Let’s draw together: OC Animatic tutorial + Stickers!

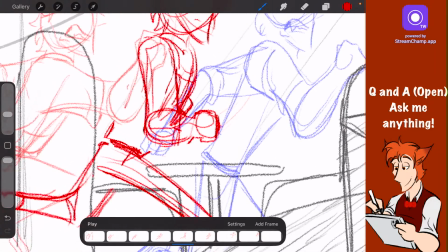(32:53)
Okay, so the animation has some small bugs, but you know, that's why we test it out first and see what works.
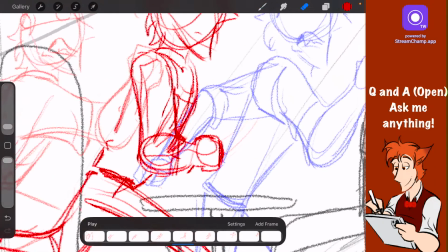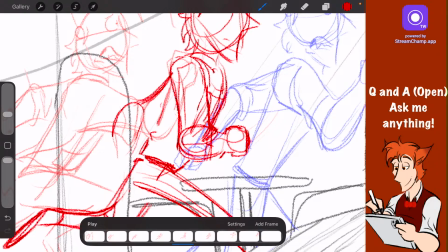(33:06)
And in this case, our arcs are not complete, which is one of the reasons why it's kind of jumping.
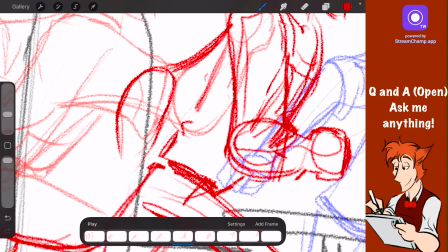(33:12)
This is the danger of using that
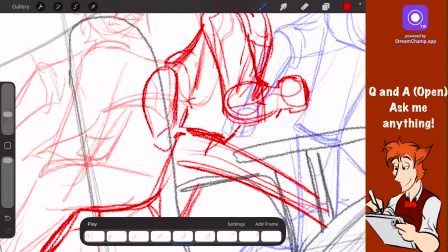(33:18)
gradual animation I spoke of earlier. Is if it's not complete, it's gonna have this kind of weird jump effect, so.
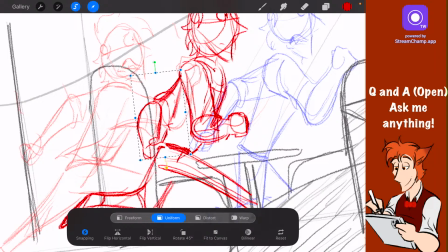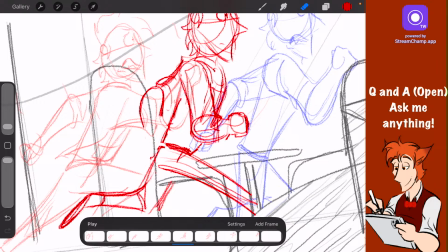(33:33)
Okay, I'm gonna fix that arm. That is a really weird looking arm.
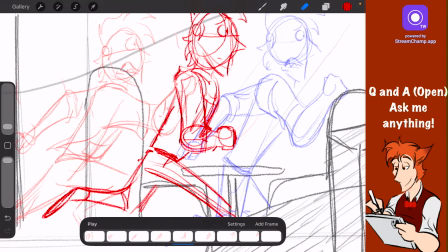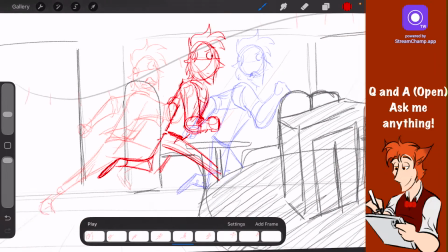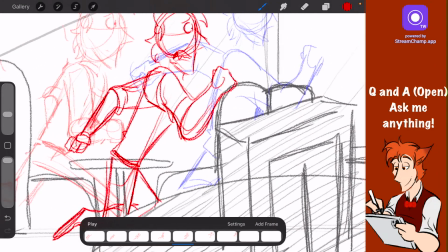(33:47)
Okay, so now we need these ones.
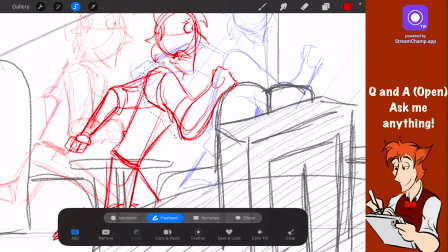One of the trickiest things of a run cycle is the arms. I just don't always know what to do with them.
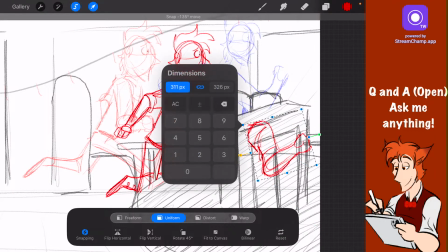(34:03)
I mean, I know they're supposed to follow like a certain motion and such. Whoa, where are they going?
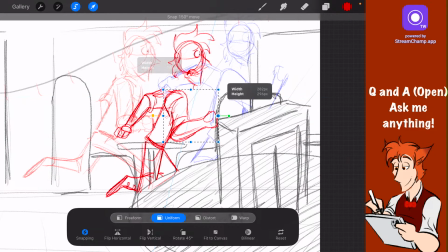(34:10)
But I'm never quite good at keeping track of them. We're gonna see if I can save the animation by just reusing, but like this arm will need to be entirely redrawn.
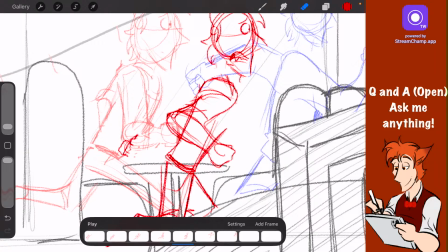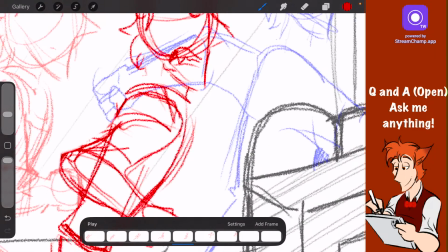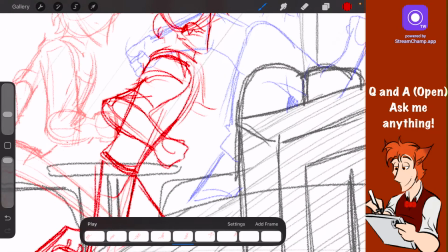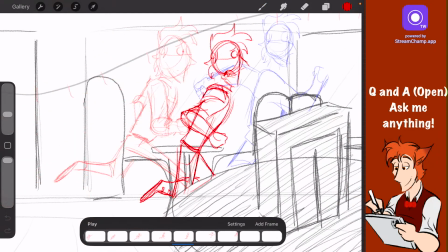(34:39)
Okay, so if it's going this way, coming down, back, meaning the other one's probably about right here.
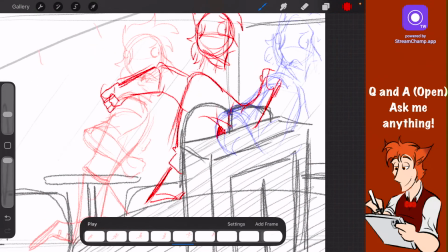(34:47)
And now they can come out. I am going to fix that arm too. But yeah, to fix that jumpiness we have in the animation, we're going to correct the arc by adding a bit more motion to it.
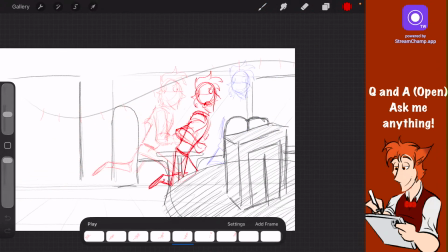(35:04)
Whereas his arm came up too soon, so when it comes down, we're going to now give the animation
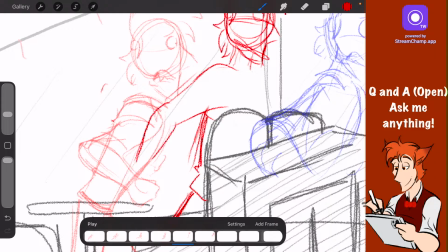(35:12)
more room to really exaggerate that pose of his arm coming out.
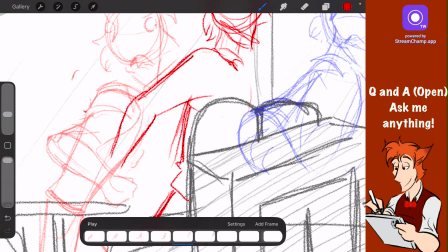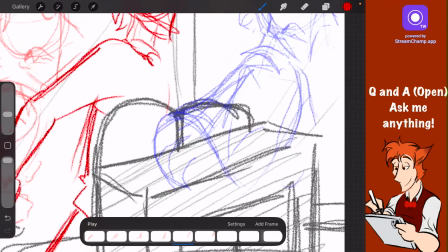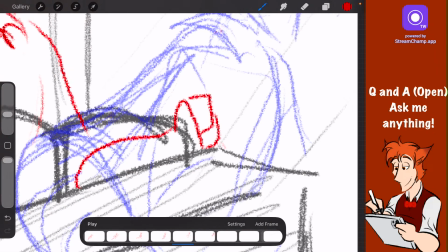(35:30)
Hopefully, this should correct the issue with the arcs. If it doesn't, it might mean a frame is missing.
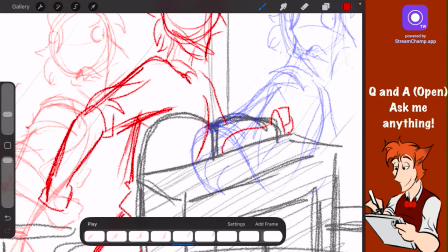(35:41)
And those are simple enough to add, but for a run cycle,
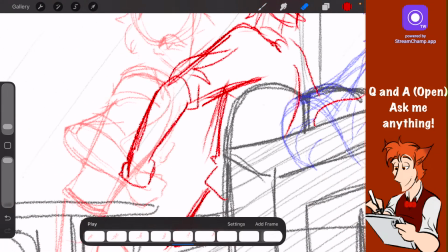(35:46)
it can be a little tricky to add a new one into it, simply because the animation is already moving.
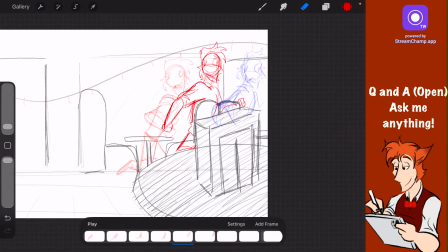(35:51)
Which is why we're going to try this first.
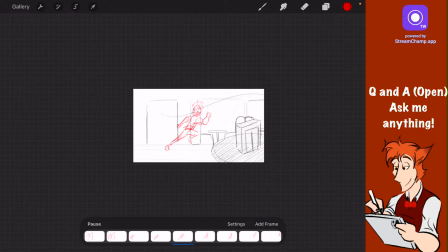(35:57)
Okay, now let's see it. Much better. Remember, it's all about completing the arc. If the arc is not complete, it's going to be really rough and jumpy.
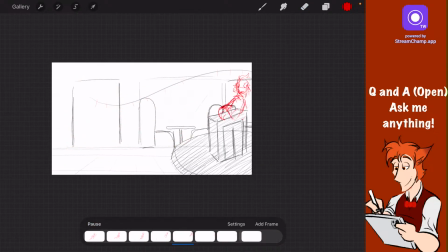(36:11)
But since the arc is making that full curve down, it now looks like someone's running. So that's Clay leaving the room.
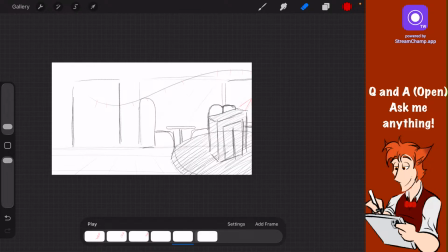Tiny Sweet Night, I am using Stream Champ actually. Honestly, quick word of advice, it does lag a little bit.
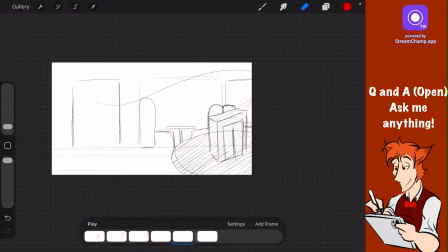(36:43)
The stream right now says it's healthy, but I've been having issues on and off of it going down in its kbps. It hasn't really affected quality of anything, but it did shut off one time. Other than that, I would recommend it. I think it's really good for streaming.